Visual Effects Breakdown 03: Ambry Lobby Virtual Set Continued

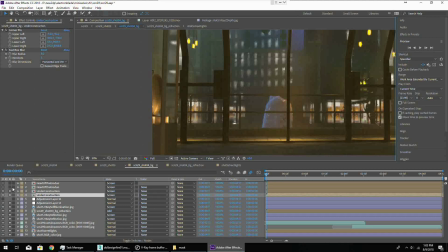And then they also exist over here with a story about this thing in here.
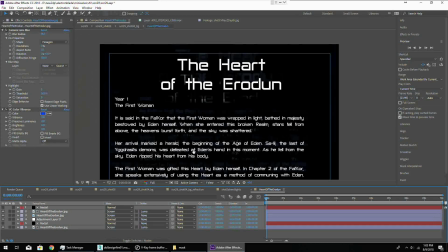These displays have a little bit of animation to them too, nothing crazy, but just the base display itself,
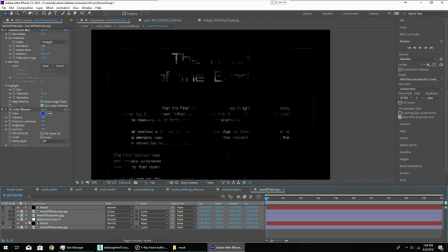and then a layer behind it using some fractal noise that's a bit smaller and some different color,
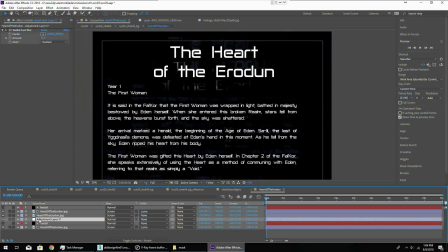and then a radial blur on that to give it some kind of light ray type effect, and then the same thing on top but scaled up.
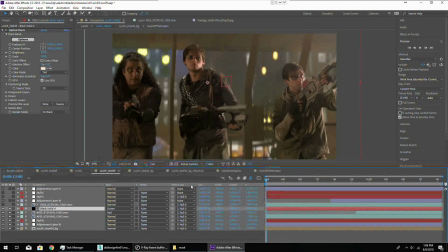And finally, I have a nice little light source up here just to kind of imitate the light that's coming
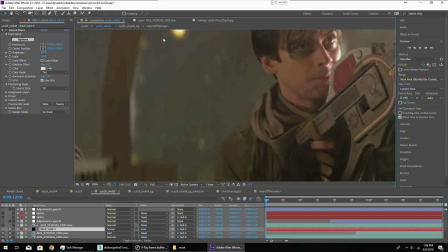from their faces in the original footage that we saw back here.
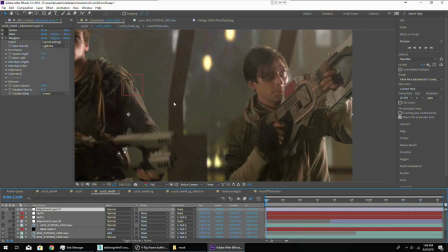And then there's a star glow on top to give us these nice little flares off the lights and a camera lens blur.
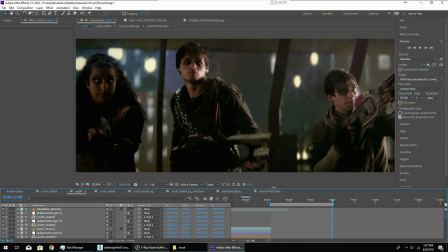And now we have our final shot. So there we have it, another virtual set.
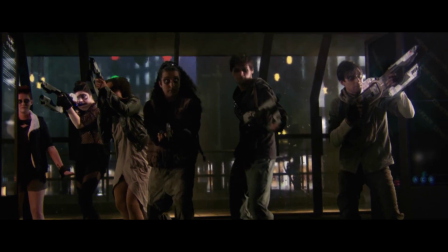These are the two final shots played back to back here,
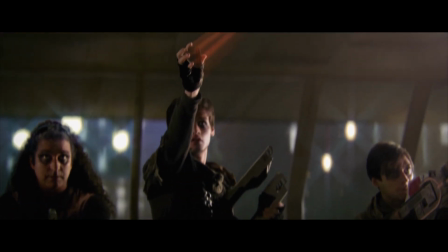and as you can see,
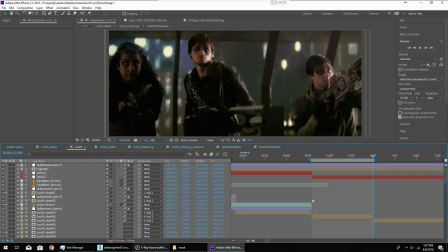having that one size fits all background is really helpful because it was used in both shots and then just scaled up. So another technique for saving time when you're an indie sci-fi film and you don't have render time.
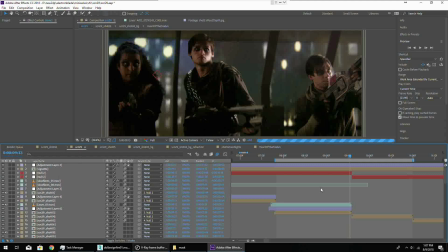So thank you for joining. Check us out next week. Check out our Patreon. Be sure to like, comment, and subscribe. And check out Mondays for video blogs with progress on Electron Blade.